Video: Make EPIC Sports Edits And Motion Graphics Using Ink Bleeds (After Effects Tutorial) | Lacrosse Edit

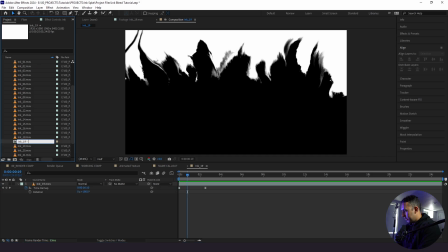And I'm going to call this Ink 19 sped up just so we know what it is.
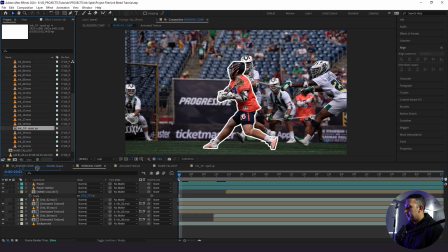We'll go back to our working composition here. I'm going to bring in our ink,
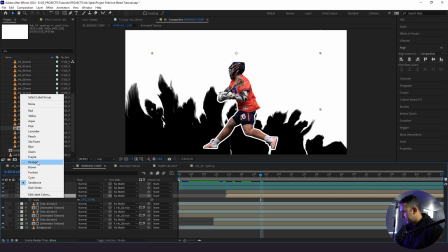and I'm going to change our name callout to purple just to stay organized.
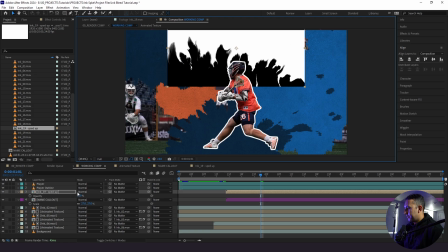I'm going to scale down our ink bleed here, drop down our opacity just to see, okay, where does it get fully black?
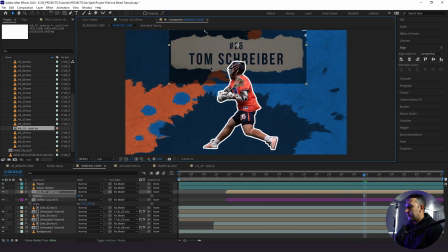Right there. Okay, cool. I like that. Okay, cool.
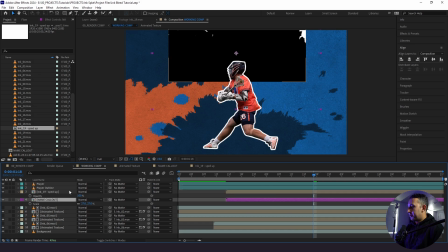So I'm going to bring our opacity back to 100. I'm going to do the same luma invert callout that we did earlier.
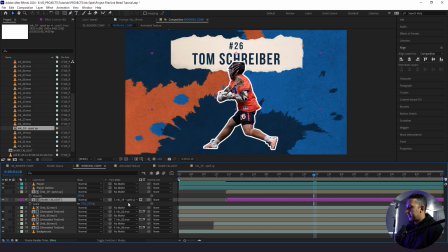So I'm going to map this to our ink bleed here, switch it to luma, and then invert it.
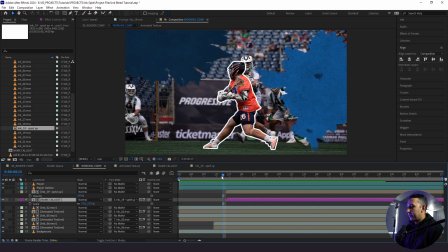So here's what we have. And it animates in just like that, which looks really cool.
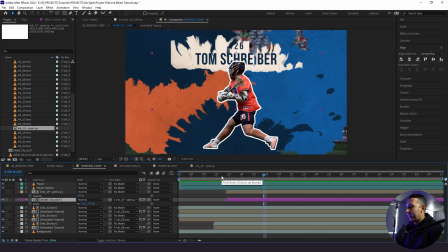But I wanna take this a step further and add just a little bit of pizzazz. So what I'm gonna do is actually duplicate these clips, bring these below, and I'm gonna make these orange just so we know what they are, that there are different clips, different callouts.
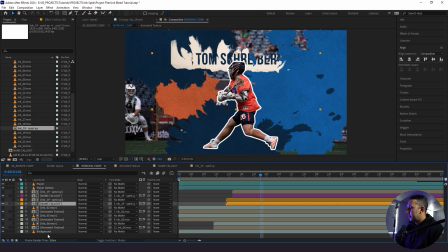So with this first name callout, what I'm actually going to do is take our hue and saturation from earlier on this bottom animated texture, and I'm going to paste it here.
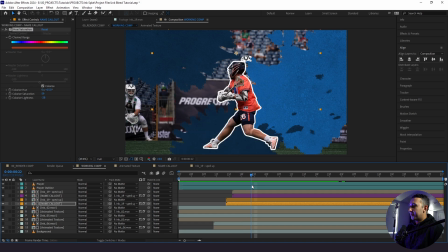So now we have this little cool little offset effect where it starts to animate in with this orange look followed by the actual paper that we want.
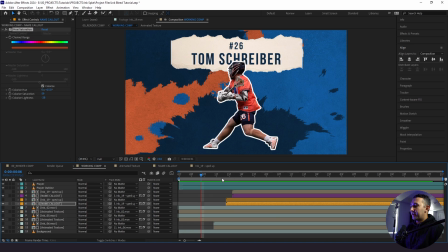So this is a really cool little trick in terms of offsetting keyframes. It's currently offset by 2 keyframes.
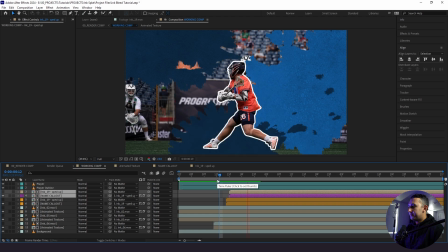We could see what it looks like with 1. I love that. That looks so cool.
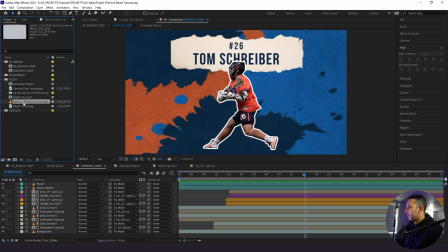All right, so the next thing we're gonna do is bring in another asset. So I have this old film grain right here.
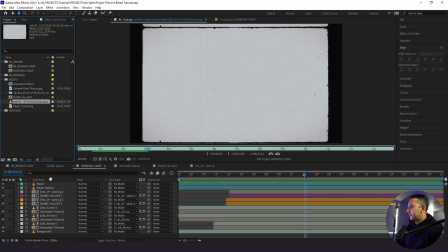Really simple. I'm going to bring this on top of everything
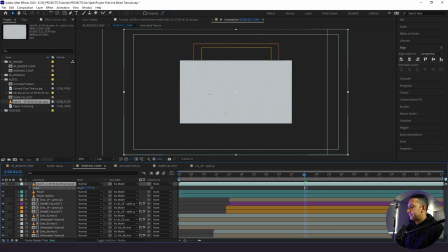here, scale it down to right here.
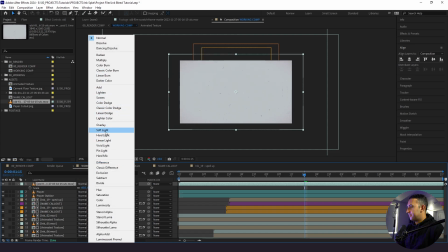And then I'm going to change the blend mode to soft light. So here's what we have.
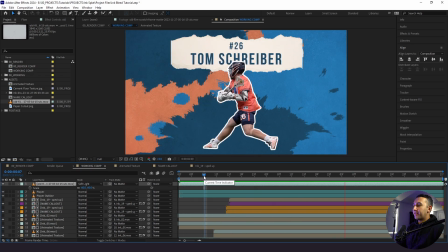And it definitely lightens up the entire design, but I like these lighter colors. They look a little bit more pastel-y, so I'm okay with that.
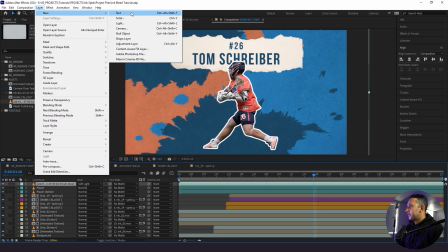All right, so there's only a little bit left to go. So now what we're gonna do is add a null layer. So go to layer, new, null object, and we are going to call this scale.
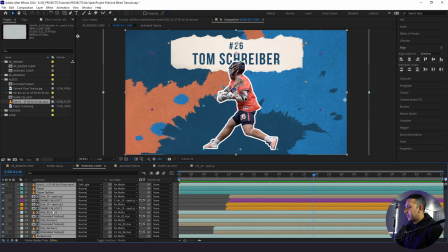And what we're gonna do is take everything we have in here, and we're going to parent it to our null layer here.
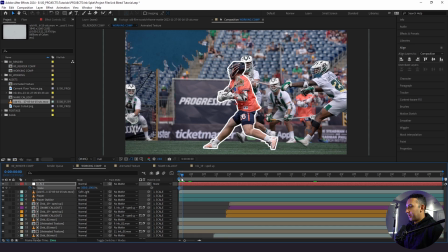And then we are going to create a keyframe for the beginning and go up to, let's say, 105.
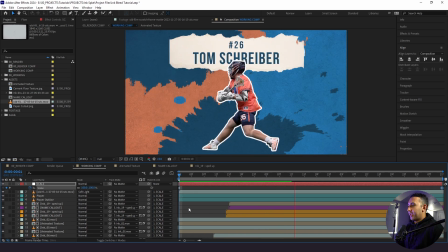So it has a slight little push right when it animates in like this. So now when we jump back into our render comp, here's what we have.
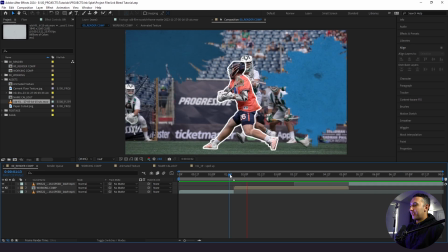And that looks sweet. But there's one last thing we need to add, and that's our flash. And that's really simple.
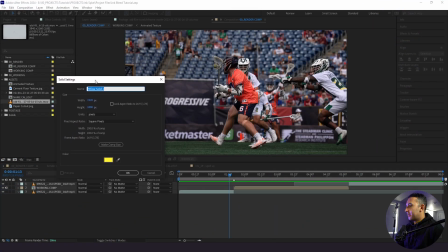So I'm going to click Control Y to create a solid layer here. And I'm going to change our color to this orange color.
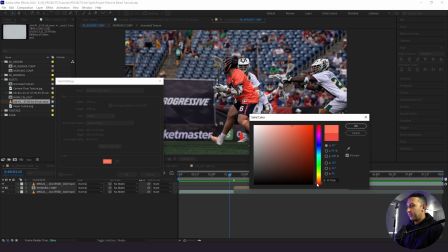I'll make it even just a little bit more orangey, a little bit lighter.
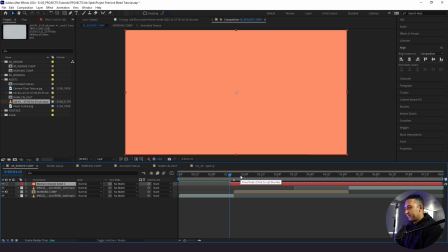Now what I'm going to do is actually trim our layer down and then start creating some keyframes for our opacity. So I'm going to go up 4, set another keyframe, another 4, bring that back to 0.
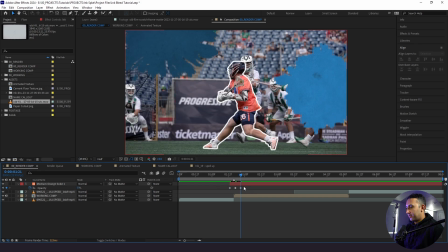Bring this first one to 0. On our last keyframe, we're going to just trim that off, align that up.
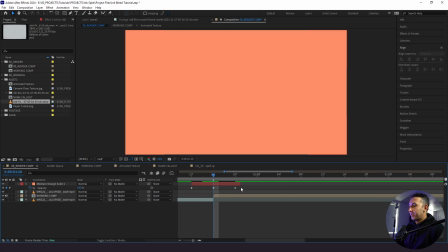So then by the time it's at 100%, it's going to be completely covered. Change this to easy ease here. Duplicate this. Press U and do the same alignment right here.
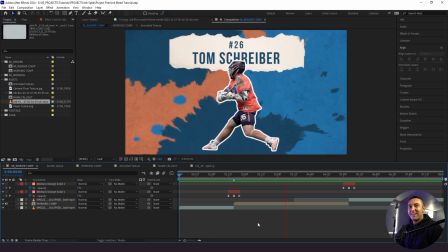So this is how you make a dope sports edit using After Effects. Drop a comment to let me know what you think about today's tutorial. Thanks for watching and stay creative.